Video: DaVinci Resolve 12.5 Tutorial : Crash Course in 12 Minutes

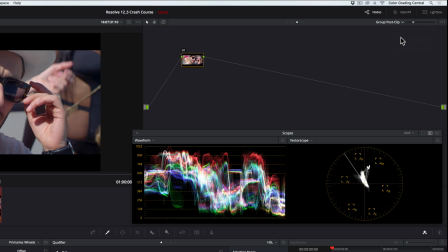Then we just need to change this drop-down from Clip to Group Post Clip. This simply means that when we want to make a change, it's applied to all of the clips.
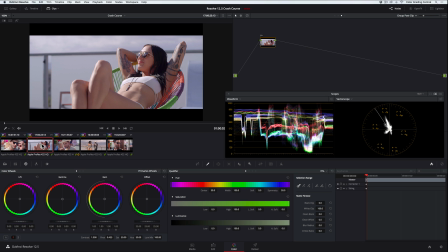All right, now let's create the look. In the first corrector, we'll start with shaping the contrast, and so that we can stay organized, we'll right-click on the node and choose Change Label. In this case, I'll call this Contrast. For this correction, we'll use the curves, which allow us to make complex adjustments to the exposure.
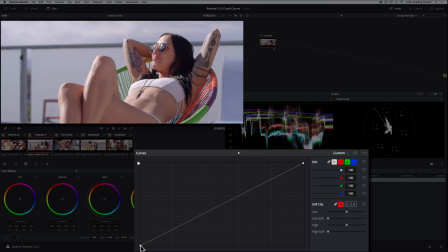And a quick crash course on the way this works, the bottom point adjusts the shadows, the top point adjusts the highlights, and we can make as many points along the curve in between to shape the tonal range. To give the contrast a soft, muted look, we'll reduce the contrast by dragging the top point down and the bottom point up.
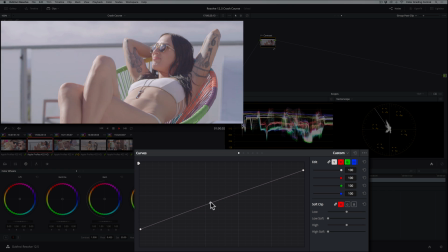We'll then make a point here and drag up to brighten the midtones, and then another point here and here, and then drag down to adjust the density in the undertones.
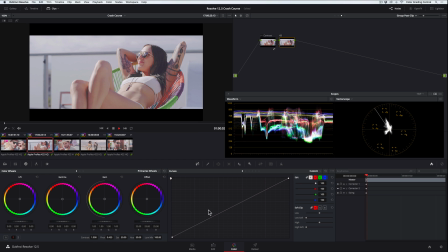Now for color, let's add another corrector and call it Color.
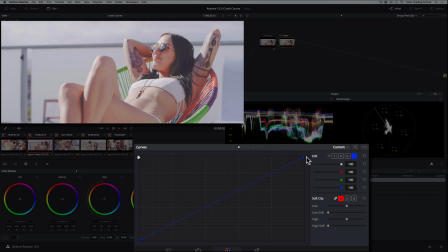To give this a warm look, we'll click on the blue channel in the curves and drag the top point down, subtracting blue to warm it up. Then with the bottom point, we'll drag to the right, subtracting even more blue from the shadows. Going to the red channel, we'll drag the bottom point up to warm up the shadows. And then another point here and drag down.
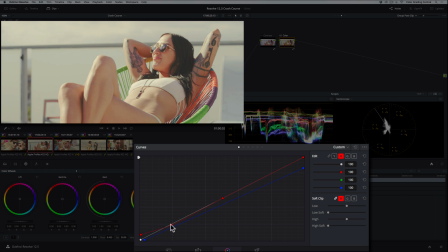And then another point here and drag down to create color contrast by pushing cool colors into the undertones.
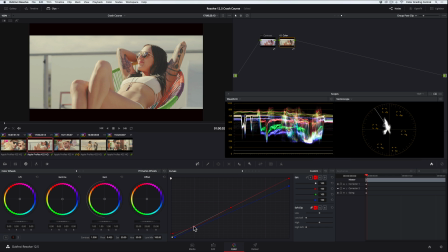Finally, we'll add some saturation. To take this look even further, let's make some secondary or isolated adjustments to make elements in the scene fit better with our look.
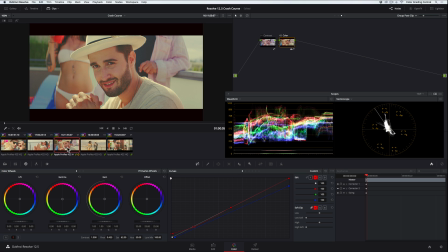Namely, we want greens to appear more yellow and blues to appear more aqua or cyan.
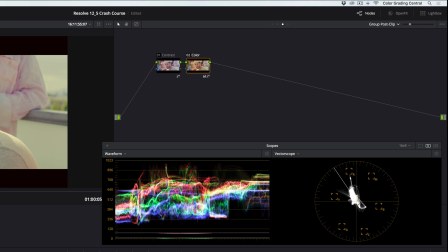We'll add another corrector and call it secondaries.
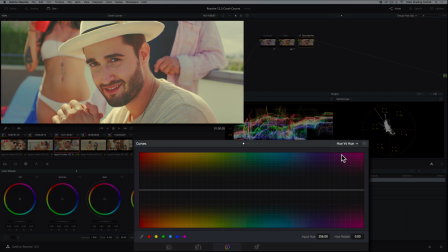Now going to the hue versus hue curve, we can make things like green grass appear more yellow by clicking on the green vector and dragging the middle point up. Now typically grass and foliage tend to have more yellow in them than you'd expect, so we'll want to shift these points to the left.
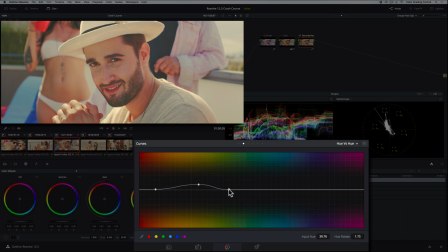To make skies and water appear more aqua or Caribbean blue, we'll make a point here and here, and then a point here in the middle and drag up. To make these colors pop even more, we'll switch to the hue versus saturation curve, click on the cyan vector,
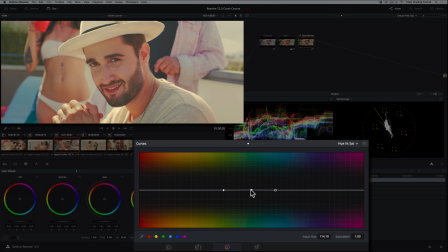adjust the points slightly, then drag the middle point up to increase the saturation for the teal colors. Okay, finally, we want to further reduce the contrast in the highlights so we have even more of that soft muted look.
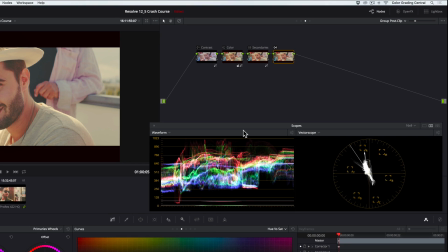We'll add one more corrector and name it highlights. We'll switch to the custom curve, click on the Y for Luma only, and drag the top point down.
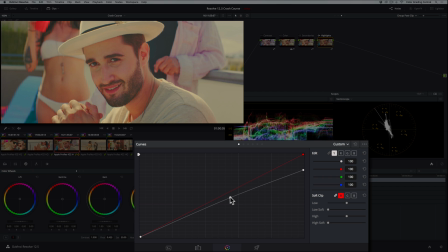Then make a point here and drag up to brighten the midtones. What an awesome look! If you really like this look and you want to save some steps by applying it as a LUT or lookup table, you can download that LUT when you sign up for the free live training. Alright, to wrap this all up, we'll output our project by going to the Deliver page.
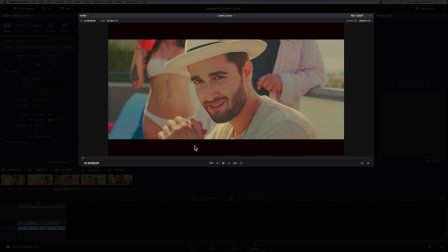The Deliver page has four sections: the render settings, the viewer, the timeline, and the render queue, where we basically press go.
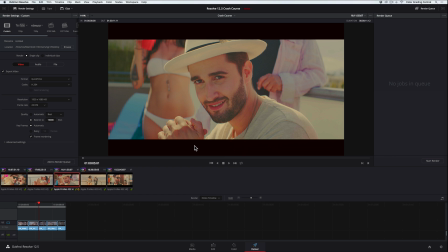For this project, we'll output for uploading to YouTube so we can choose one of the convenient presets.
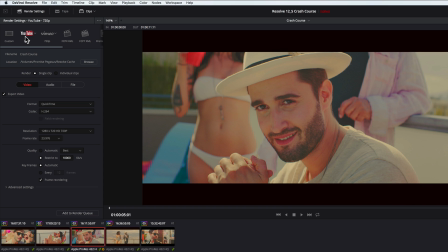We can change the output resolution to 1080p,
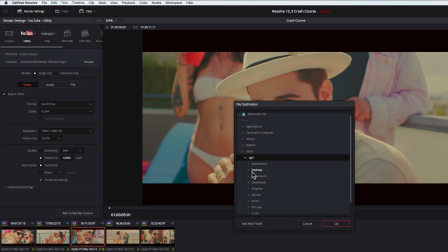specify a location for exporting, and finally click Add to Render Queue, then Start Render.
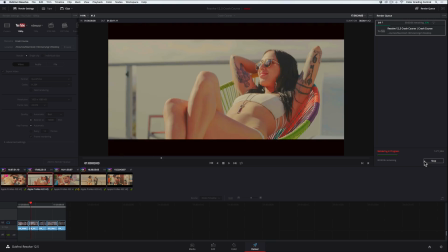It's as easy as that. Now, I know I went through a lot and I skipped over a lot of details,
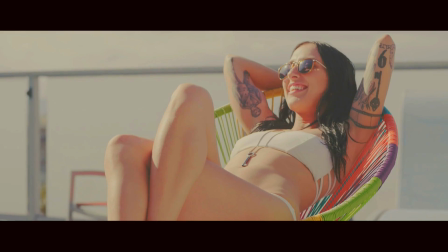but what I wanted to do is give you the big picture, and if you like this tutorial and you'd like to see more,
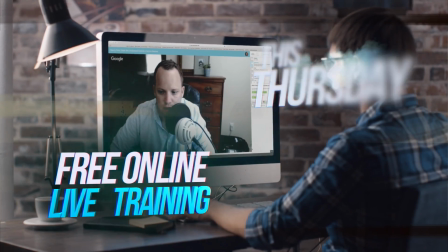then sign up for my free live training this Thursday. We'll go into more depth, explore color theory.
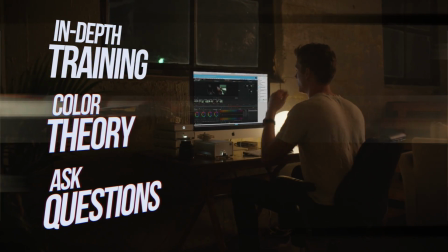You can ask questions. You'll also get one of my best tutorials on recreating the look of any film.
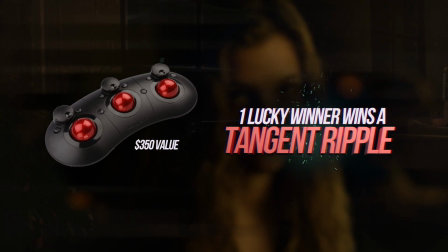It's a $49 value, and one lucky winner will win a tangent ripple control surface, which is a $350 value.
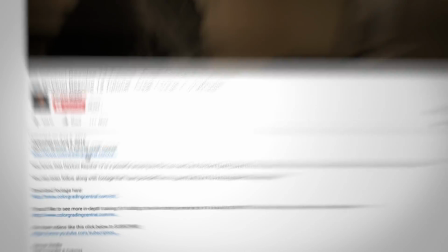So to reserve your spot, just follow the links in the description below this video,
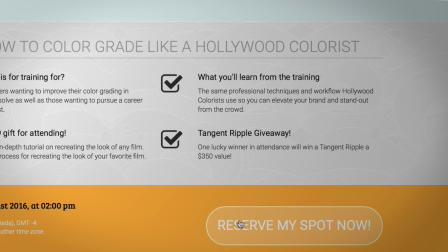and I promise you, it'll be well worth your time, and you'll get a lot better from one simple training.